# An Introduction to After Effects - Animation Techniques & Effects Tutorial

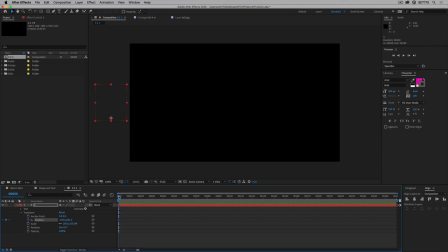253s
So half a second is about 12 frames. So I'm going to bring it up to frame 12. Remember, you can use page up and page down, command, left and right arrow key to do that. We can just drag it along so you see 12. Now, I want it to be in the center.
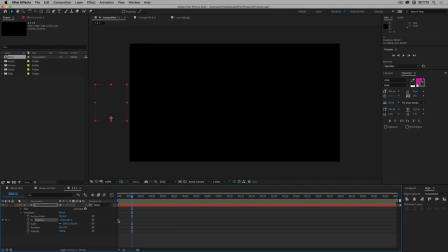269s
Now, I've already dropped my keyframe at the beginning. So if I move it, it'll drop another keyframe. Well, to get it back in the center, I'm just going to use the align center button there. So now, there we go. It's moved it there. I can see the motion path. I can scrub through and see there's number
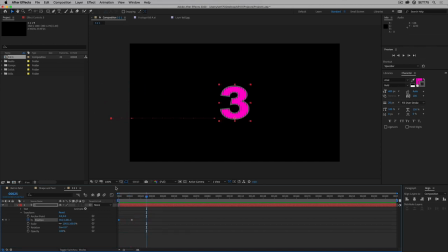294s
3. Now, if I play this back, it's very linear movement, but also it's just straight and it's not particularly interesting. And usually with animation, it's more interesting to exaggerate things.
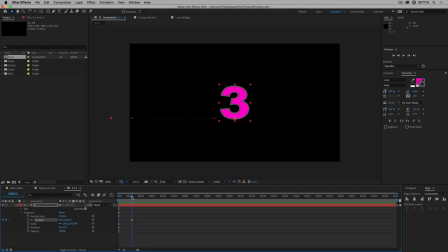309s
Or in this case, we want to create something known as overshoot. So I want the number to go too far and then bounce back. So actually, although it's taking half a second to get to its final destination, I'm going to go back a few frames. I'm going to go back to, say, frame 8. So it's, say, 2/3 through the motion.
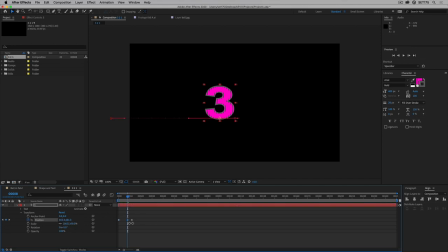327s
And here, I'm actually going to just move it even further. I can see that's the end frame there. I'm actually going to just move it so it overshoots that a little bit. And so now I've dropped a third frame, so it's going from A to B via here.
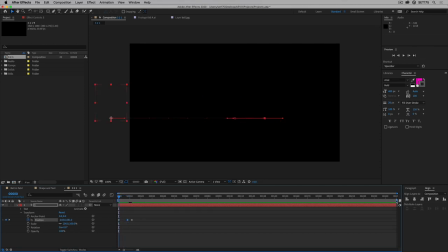342s
So if I bring the work area down, let's just focus this down to just a few frames, maybe 25 frames for the time being. Zoom in. If I play that back, now I've got this little bounce. It's kind of hitting an invisible wall there.
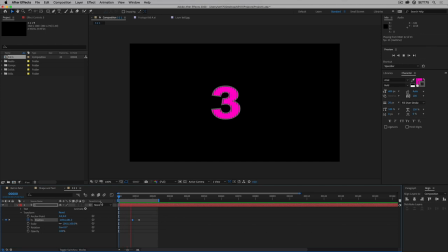361s
And that just makes it a lot more interesting. Now, because the first frame is not in shot, there's not really any value of me having it as an easy ease keyframe. And because the second frame here, I want it bouncing, like we had the bouncing ball, I don't want that to be easy ease.
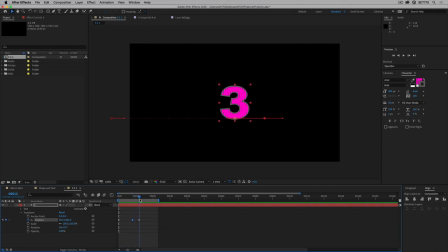378s
I don't want it to cushion down. But this last frame here, rather than it's suddenly stopping, I'll just have it easy easing. It's quite fast, so it will be very subtle. We might not notice it too much, but I'll right click on the third keyframe, keyframe assistant, easy ease, and now play that back.
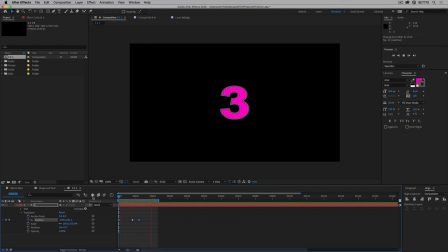397s
That's just sliding in and stopping a little bit nicer. So that's my first number appearing. It doesn't need to stay on screen very long because a single character can be read very, very quickly.
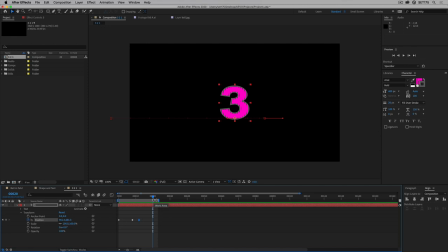412s
So I'll go to frame 20 and I want to start getting rid of it. So frame 20, I'm not going to move its position. Sometimes it's more interesting to have something appear one way and disappear another way. So I'm going to go to scale this time. I'm going to click on the scale stopwatch. And then I'll go along maybe 5 frames.
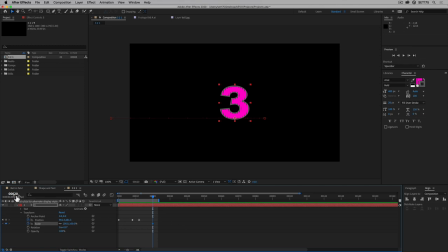431s
So I'm at frame 20. Again, it doesn't matter exactly. You have to be exactly the same frame numbers I am. Play around with the frames. You'll get a sense of how the timing works. Larger number of frames, the slower the movement. Closer the frames are, the faster. So I'm going to go 5 frames to frame 25.
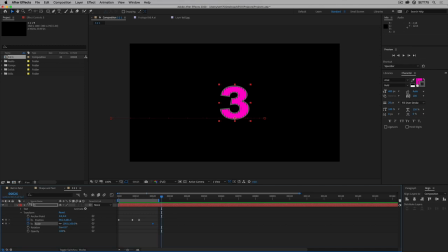448s
And eventually I want the number 3 to just disappear, so it's scaled down to 0. But before it does that, I want it to scale up. So I'm going to say maybe scale up to, or let me go up to say 120%.
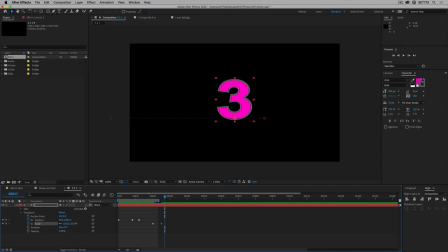466s
So it's going to get bigger, and then I'll go another 5 frames, 1, 2, 3, 4, 5, and then I'll have it come down to 0. Now, when you've got general scale control like here, if I scale it, if I drag it down, look what happens when it gets down to 0.
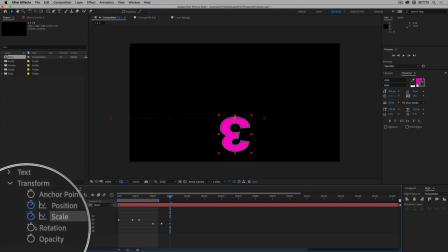480s
Ooh, it goes to minus, and then it's kind of flipping it on the horizontal and vertical axis. So it's now upside down. That can be useful if you want to flip something or mirror it. In this case, I want it to be 0. So I just type in 0, hit return, and now that's disappeared.